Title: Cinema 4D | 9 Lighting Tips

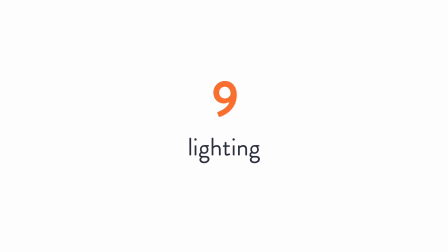Hey, what is up guys, this is Eli, and in this video I will go over 9 lighting tips to make your renders go faster and to make your scenes look better.
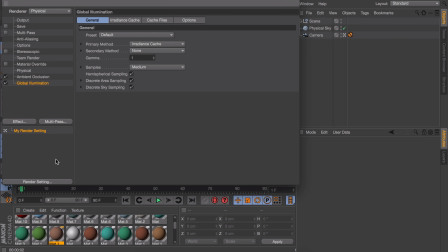If you look at a lot of videos where people show how they set up their render settings, you will notice most of them use the global illumination effect on it.
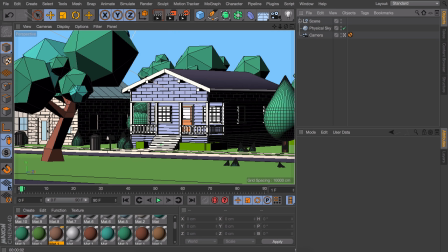This is a quick and easy way to set up some nice lighting for your scene, but it is also very slow to render.
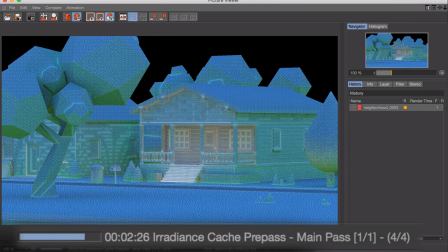Like in this example, you can see it is almost taking 6 minutes to render this low poly scene.
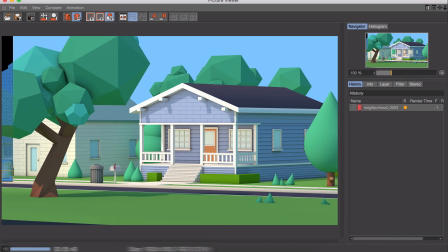And that is just one frame, so an animation would take a lot of time to do. But what most people forget is that there is another simple way to set up the lighting, which will render in a fraction of the time and almost looks identical to the global illumination.
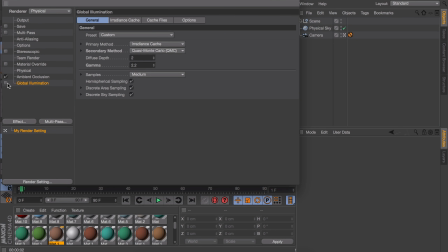So let's disable the global illumination in the render settings, but make sure the ambient occlusion is still turned on.
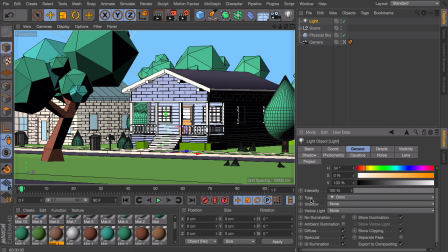Then all you need to do is creating a light, scroll down and check the ambient illumination option and render again.
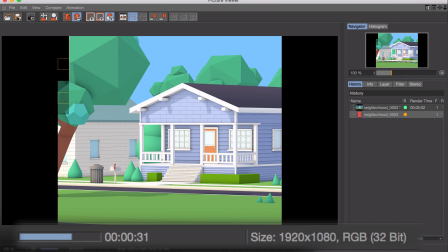And this time you can see it rendered in less than a minute.
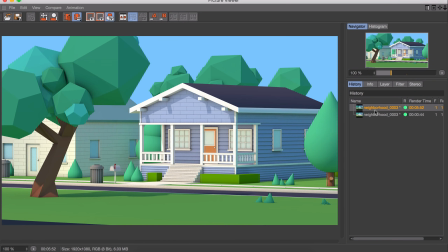And you can see the difference is mostly the brightness, but that can be changed by decreasing the intensity of the light itself. And another difference is that the colors bounce off each other. But that is something you either like or not.
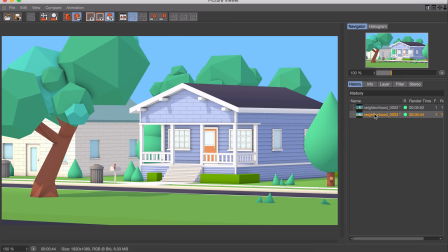In this case, I even like it more when the colors just stay isolated on the object itself and don't bounce off each other.
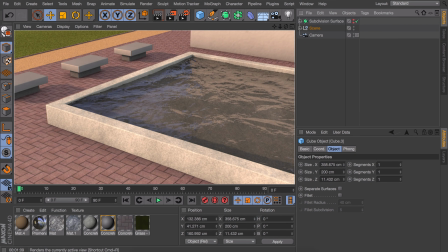Right now, this scene looks a little boring, especially at the left side of the screen. But if I add some shadows to the side, it instantly looks more interesting. Now let's take a look how I did this.
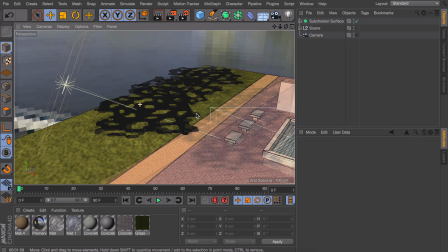You can see I set up a light that is pointing towards the objects, and in between the line of the light and the objects,
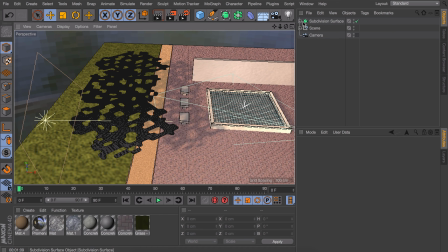I placed a shadow catcher, which is hidden in this subdivision surface.
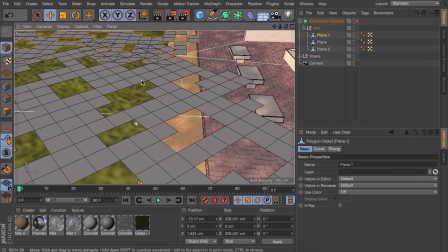So let's disable the smoothing, and you can see these are just some planes where I cut out some of the polygons in the middle and on the edges to make some random pattern.
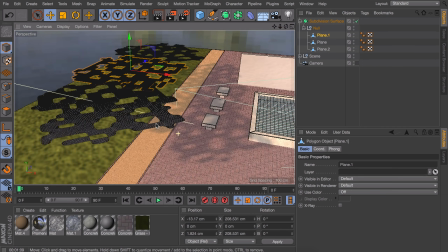And after that, I placed them inside of the subdivision surface to make it smoother.
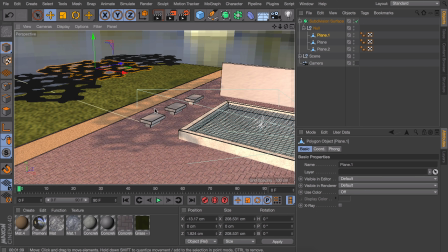This way the shadows on the floor will look like there are some trees just outside of the scene. I have to admit that lining up these shadows is a little tricky, but there is a nice trick to do this,
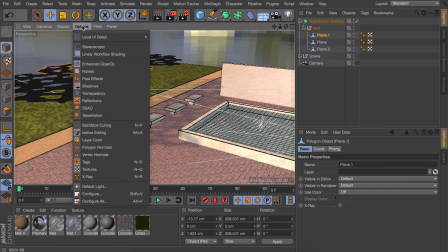which is going to the top of the viewport and going in the options menu and enable the shadows option.
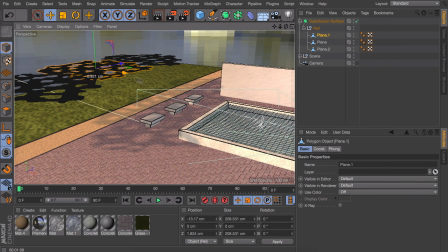This way you can see where the shadows will be casted without even rendering.
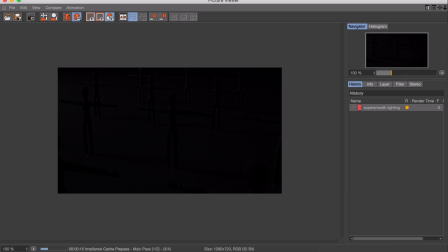As I mentioned earlier, using a global illumination in your scene is an easy way to make things look better, but it also takes a lot of time to render. But something else you should know is that rendering a dark scene with global illumination takes a lot more time than rendering a bright scene.
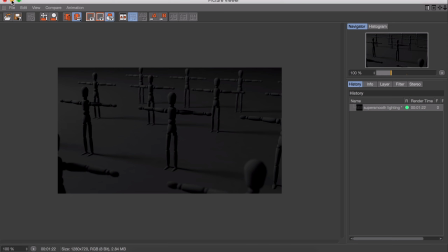So in this example, you can see the dark scene is rendered in 1 minute and 22 seconds, and the bright scene is rendered in just 46 seconds. So that is almost half of the time. Maybe you liked the lighting in the previous tip, so let's take a look how you can do this yourself.
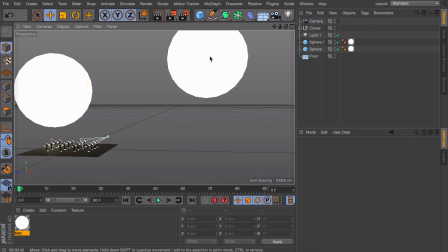All there is to it is adding 2 large spheres to your scene, which you could compare to a lamp or something.
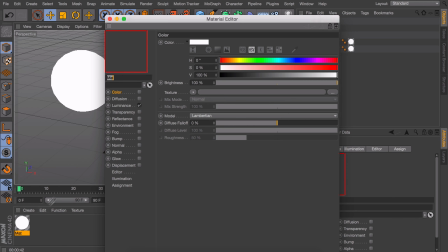The next thing you need to do is creating a new material and only keep the luminance channel turned on. You can keep these settings on default. Also make sure the material is applied to the spheres.
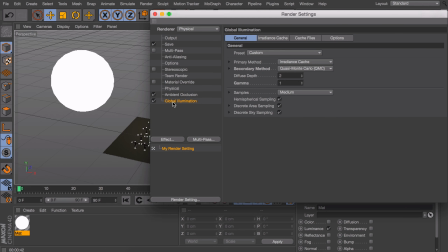And now as a final thing, you need to make sure the global illumination option is turned on. And I also recommend using a secondary method, which will give it more brightness and more accuracy.
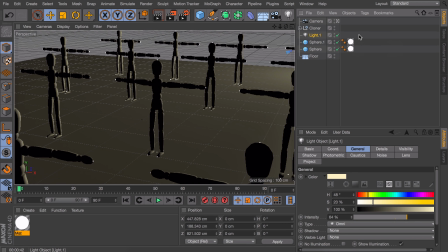Also, one last thing I added just to make it look better is adding a small light behind the puppets, which is some kind of edge light to separate the puppets from the background.
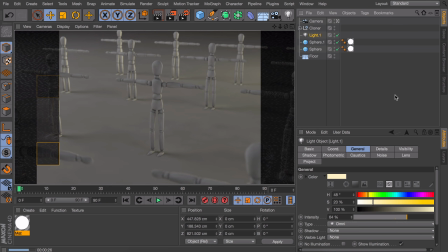And this way you can see we get some smooth looking light.
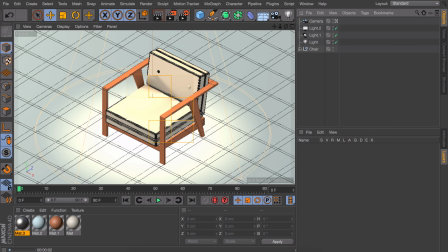Sometimes you render your 3D model and it just looks a little flat. It misses some kind of highlights on the edges. You could go in every material and crank up the reflectance of it, but an easier way to get more reflection on the edges is adding a new light.
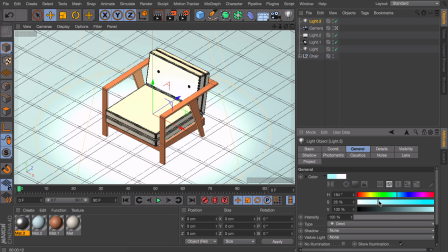In this case, I will turn it a little blue so it is easier to see the reflections I'm talking about.
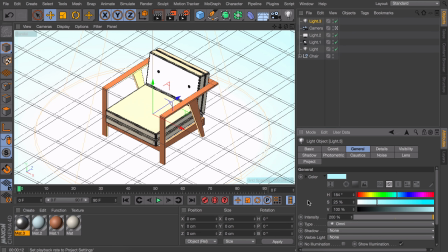Also crank up the intensity to something like 200% so it is stronger than all the other lights in the scene. And the last thing we need to do is disabling the diffuse option and also the GI illumination.
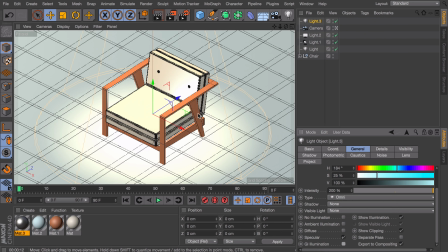This way, the light is not lighting anything of the scene so it isn't getting any brighter, but it will only affect the specular channel of the light.
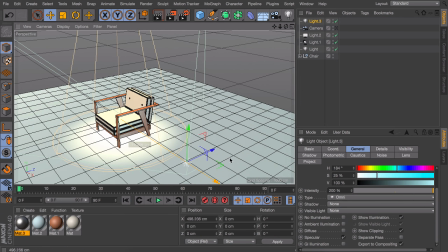So that means the reflections on the edges.